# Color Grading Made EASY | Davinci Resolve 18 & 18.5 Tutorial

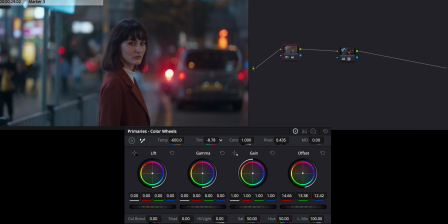259s
That looks about right. And then we can just play with the magenta green, see how that looks. It looks about right there. And then with the contrast, I like to have a little bit of contrast in addition to what the LUT offers.
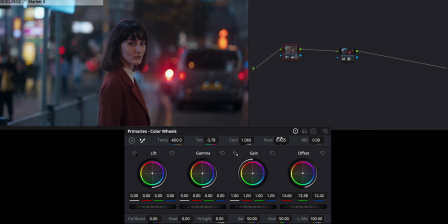272s
Just play with the slider, see what fits best. And that looks pretty good. And then I'm just gonna play with the pivot and see what that looks like. So somewhere around 3.6, 4, yeah, somewhere around there. I like that. And then with my mid-tone detail, I always put that at 12 just because that's what I like.
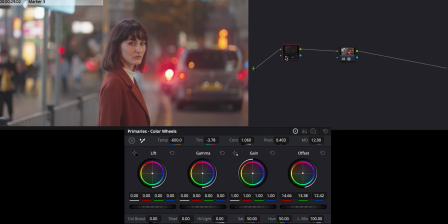288s
And already you can see what a difference that's made with the overall exposure and color, and we've only done a very, very minor changes.
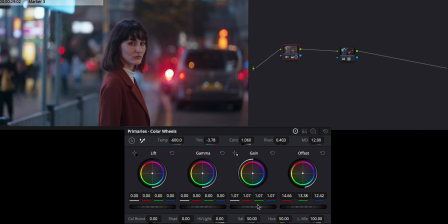296s
So what I'm gonna do here is raise the highlights. And so gain, if you're coming for the photography world, is more like highlights. Your gamma is more like your midtones, and your lift is more like your shadows and blacks. We're just gonna raise the gain to 1.7.
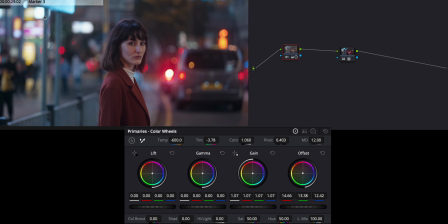311s
That looks about pretty good. Gives us a nice even exposure while kind of retaining some of the highlight detail in the lights. And then we're going to lower the midtones, and that will look pretty good.
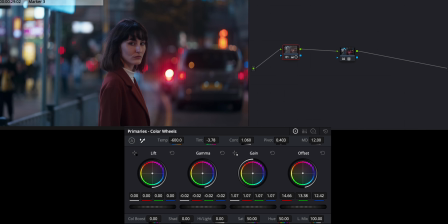323s
I think minus 0.02 looks pretty good. And then with the shadows as well, even though we've already added contrast, we can add some more contrast with the shadows here. By lowering the lift, I'm just gonna go too far and then kind of bring it back. I think minus 2 looks about right.
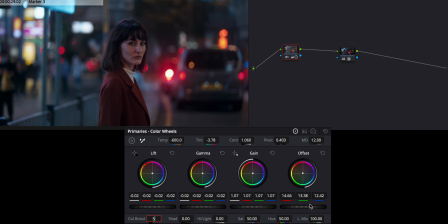341s
And then me personally, I like to always add a little bit of a color boost because I love my colors, so 5 is pretty good. With my shadows, I'm going to again play with that a little bit, and I'm just going to bring that down a tad.
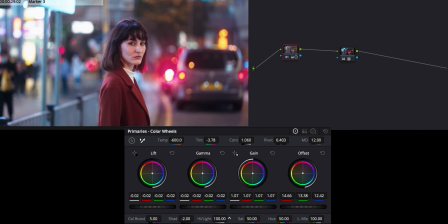353s
And then I'm gonna play with my highlights as well and see what looks good. I don't want to go too far or too low, so what I want to do is just brighten it up a little bit.
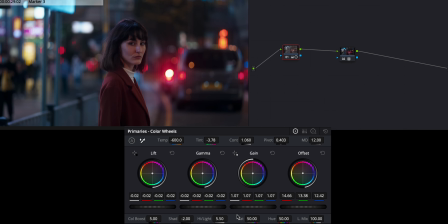362s
So I'll probably go plus 5 on that one, and that should look pretty good. So on this one tab alone, we've made such a difference. Then what I like to do is go over to my HDR wheels and just kind of play with the exposure here as well and see if I can get something better.
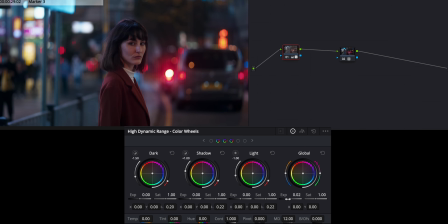381s
And I'm just going to raise this a tiny bit, see what that looks like. The light, I'm probably gonna lower. I think if we lower it, we kind of retain some more detail there. The midtone slash shadows, we can raise that a little bit.
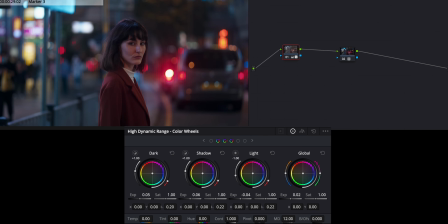396s
There we go. And then we can lower the actual blacks. I'm kind of telling DaVinci how dark I want my, something around there. We'll just add a little bit more contrast there. And then with that, I think we're pretty much done on this first node, and what a difference that has already made.
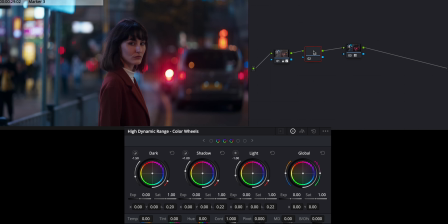414s
So what I'm gonna do on my next node is I'm going to create a new node right here. I'm just going to add that in the chain, and this is gonna be more for color. So I'm gonna go back to my nodes here, and I'm just gonna start playing with my wheels and seeing what I like. So I wanted a cooler tone to this clip right here,
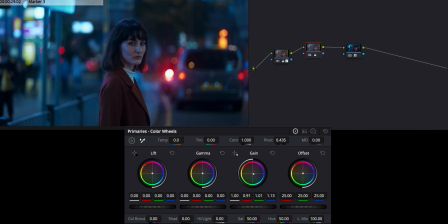433s
so I think I'm going to kind of bring this down into the more blue realm, especially with my highlights. Maybe not that much. That looks pretty good. We might play with the green a little bit here and then kind of lower the red,
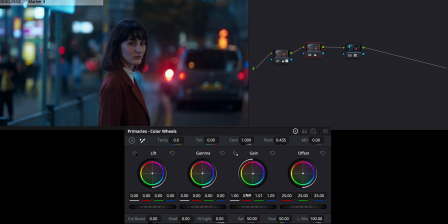447s
because there was quite a bit of red in her skin tones and in the image, and I wanted it a little bit less red. So now we have this like bluer tone going in the highlights. It kind of is definitely noticeable here next to these lights, and I kind of want to bring some of those warmer tones back into her skin tone.
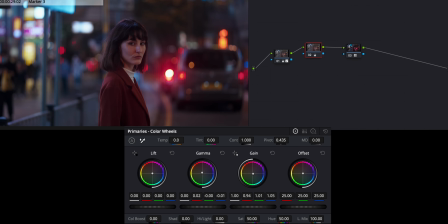465s
So what I'm gonna do is just kind of drag my midtones up here, and that looks about right for the most part. And so we have a little bit more red back in the midtones. I think I want to again even that out with blues in the shadows.
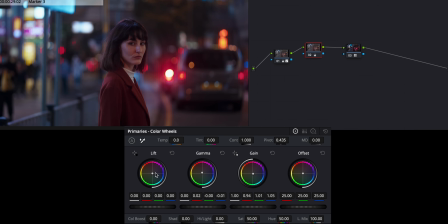481s
So I'm just gonna kind of add some blue there, and that is obviously too much. So we're just gonna redo that, and that looks to be about right. Do I want a little bit more blue, a little bit less blue, less blue? So I'm just gonna keep that there. If we turn that on and off, you can see there's a little bit more blue here.
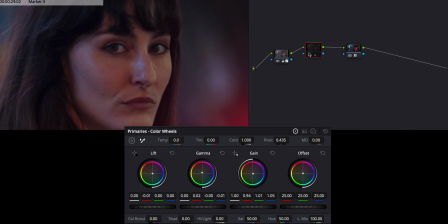497s
And if we zoom in on her face, there's just a little bit more blue there as well coming off the lights.